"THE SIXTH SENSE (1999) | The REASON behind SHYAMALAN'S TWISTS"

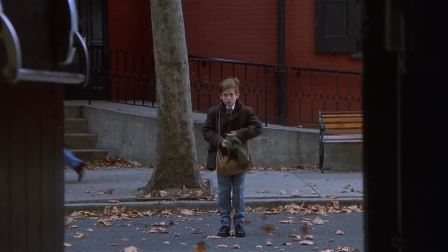[0:00]
See Cinema here, and we're gonna talk about a movie that's famous for playing around with the audience expectations, The Sixth Sense.
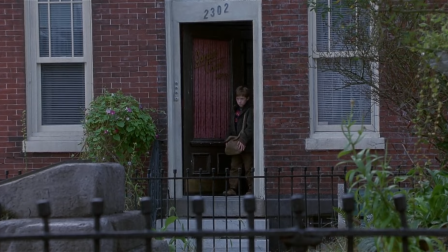[0:07]
Please join us. The first thing that comes to mind when discussing M. Night Shyamalan's cinema is the use of plot twists.
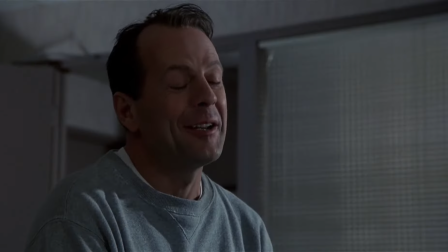[0:15]
Curiously enough, there's a scene in The Sixth Sense that talks about this.
We have to add some twists and stuff.
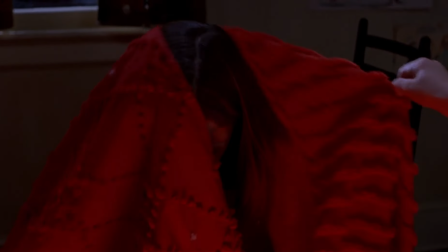[0:21]
As Cole wisely says, every obstacle or twist of a story, no matter how tiny,
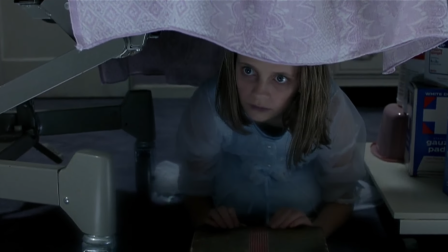[0:27]
serves the purpose of creating an eventual bigger twist. The word twist literally means to change.
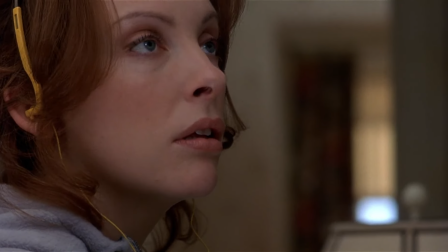[0:33]
In this respect, the twists in The Sixth Sense aren't just the great revelations or the narrative surprises,
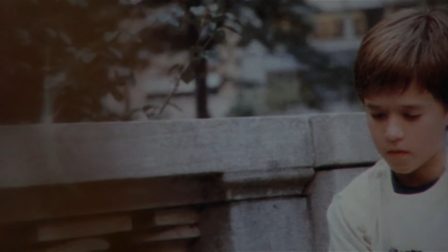[0:39]
but, and despite how simple it may sound, a twist is everything that makes the story change.
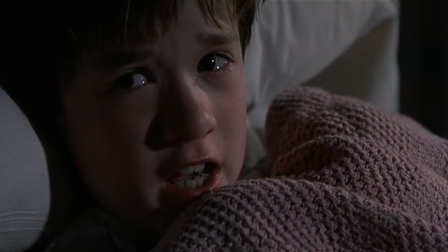[0:44]
The twist ending of The Sixth Sense is so strong, in part, for the constant introduction of other twists.
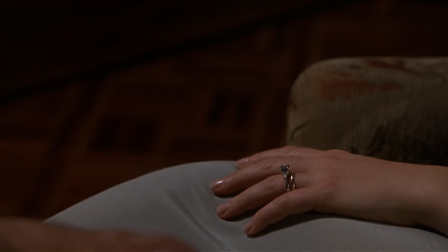[0:50]
Let's try to explain this. The twists will be present in many different ways.
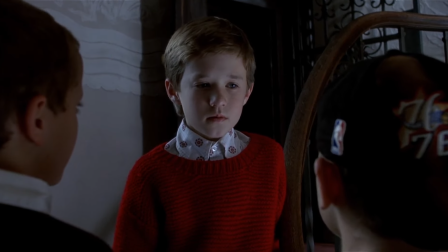[0:55]
One kind of twist may be a new obstacle to the characters, other kind could be a surprise to the audience.
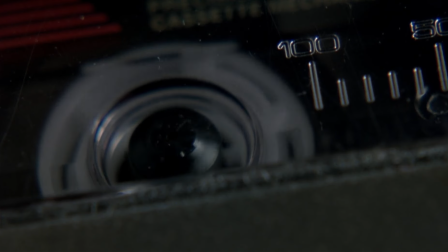[1:01]
Nonetheless, today we will be focusing on a specific type of twist present in The Sixth Sense,
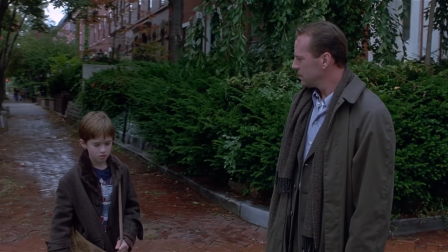[1:07]
when a filmmaking technique is used in a different way than what we saw earlier in the movie.
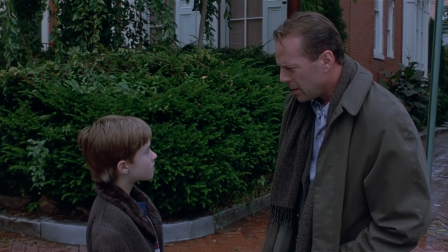[1:12]
In a way, The Sixth Sense is a film that constantly, in a matter of speaking,
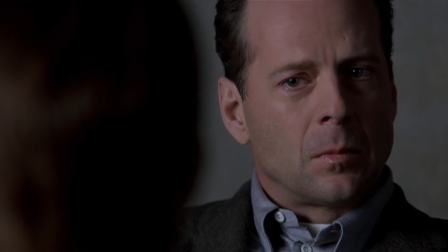[1:17]
changes the rules in terms of how the many filmmaking tools are used.
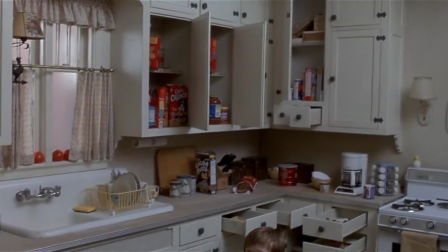[1:22]
If at first a camera movement is used to show us something, then a similar camera movement could show us the opposite.
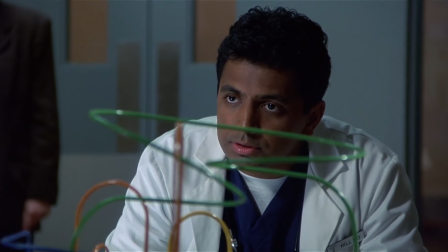[1:30]
What we mean to say is that Shyamalan uses the multiple filmmaking techniques in a sort of twisted way, constantly changing how they operate.
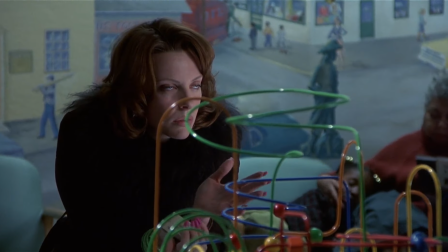[1:38]
We believe that this strategy is crucial in building the big final twist of the film,
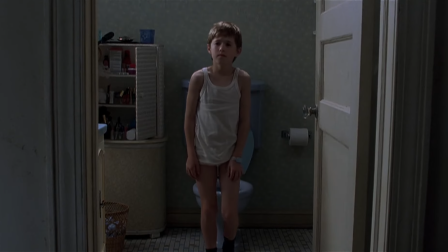[1:43]
as it generates a static atmosphere of constant change and surprise.
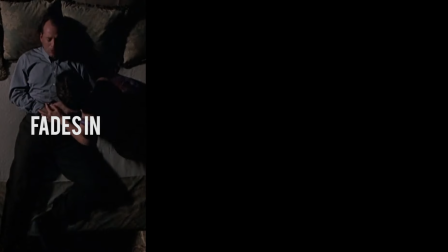[1:48]
There are three elements that exemplify what we mean: the use of the fade-ins, the camera and actors' movement, and the color red. First, let's go to the very beginning of the film, to the shot that starts up the movie. The first thing we see is a tiny light bulb slowly lighting a dark and cold cellar.
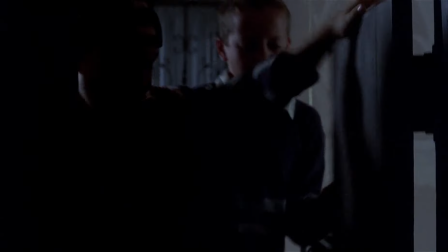[2:08]
This action introduces to a central position, darkness versus light.
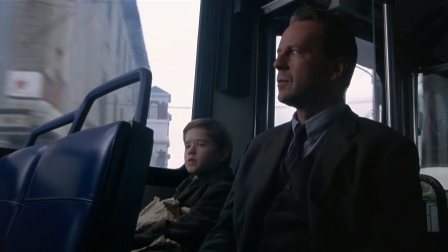[2:13]
It seems a little vague to say it that way, but the director of the film finds a way to enlarge the scope of this apparently simple theme.
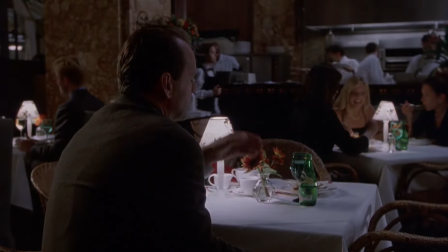[2:20]
Throughout the film, we will witness lots and lots of fades to black and the end of many scenes.
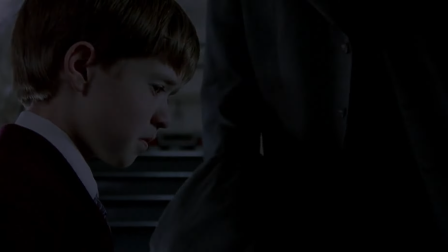[2:26]
These fades to black represent the constant darkness,
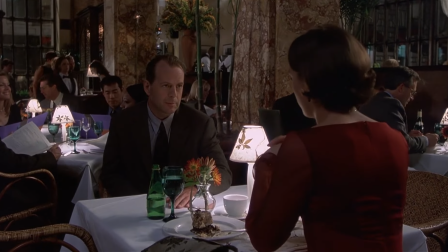[2:29]
the emotional darkness that affects the characters, the impossibility of communication that exists between them.
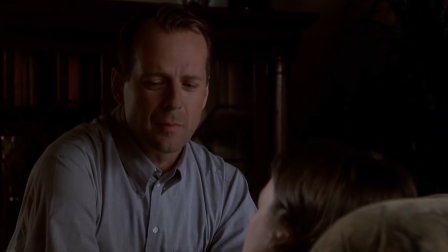[2:38]
Nonetheless, once Cole and Malcolm resolve their respective conflicts, we no longer see a fade to black.
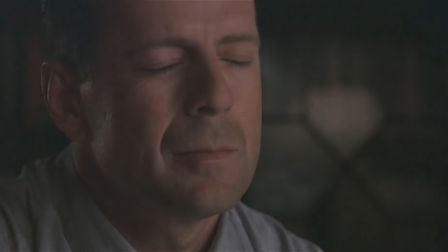[2:45]
Instead, at the end of the film, we see a fade to white.
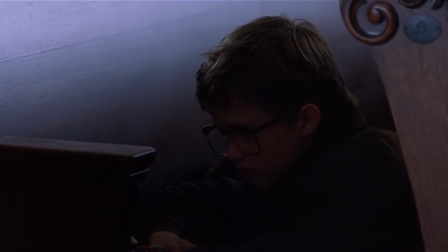[2:49]
The alteration in the type of fading follows a change in the character's situation, substituting darkness for light.
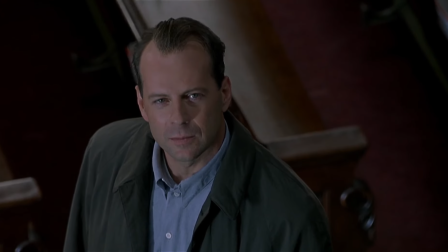[2:56]
What happened up to that point suffers a twist. To summarize, we should see the beginning and ending side by side.
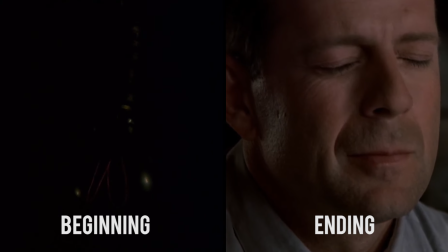[3:03]
If at first there was only darkness, at the end there will be light.
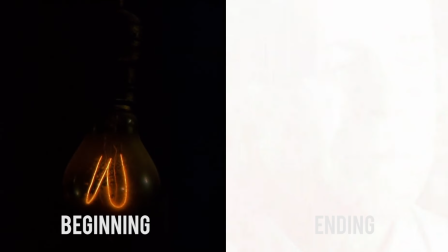[3:08]
As Cole wisely told us, you have to add twists and stuff.
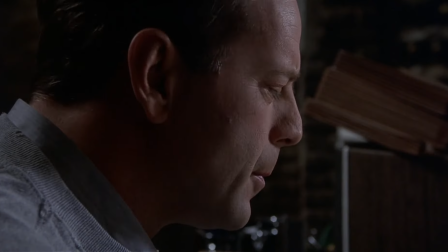[3:12]
The use of the fades-in, an editing tool, shows us how M. Night Shyamalan introduces a filmmaking technique in a certain way,
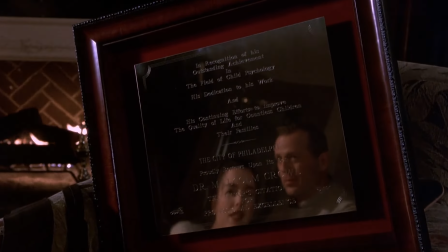[3:20]
only to change its meaning later, twisting the story in the process. Now, let's talk about the camera and actors' movement.
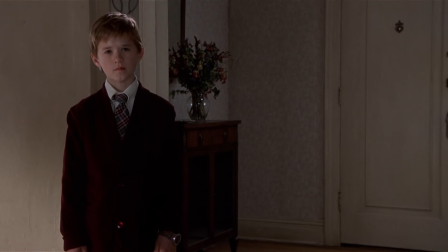[3:28]
When Malcolm tries to reach out for Cole by playing a guessing game, we see Malcolm through Cole's point of view, while he moves backwards away from him,
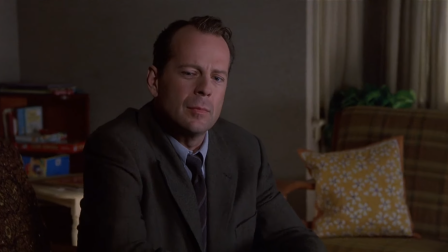[3:37]
implying that Cole and Malcolm are estranged from each other.
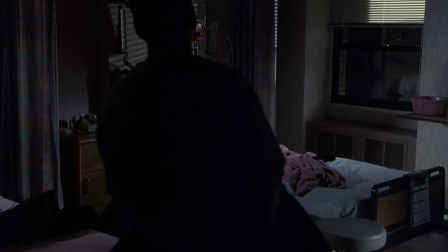[3:42]
However, reaching the middle of the movie, just before Cole confesses his ability to see dead people,
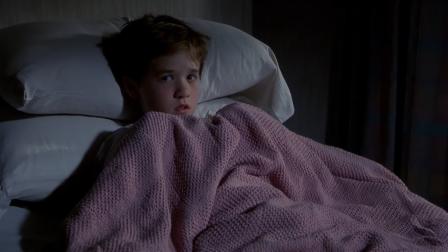[3:48]
we now see Cole through Malcolm's point of view, employing a camera movement opposed to the one we saw before,
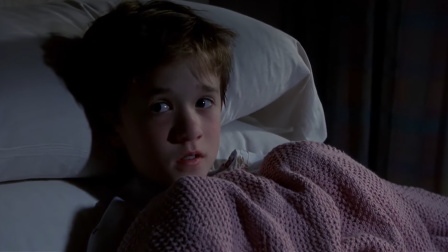[3:56]
moving forwards instead of backwards.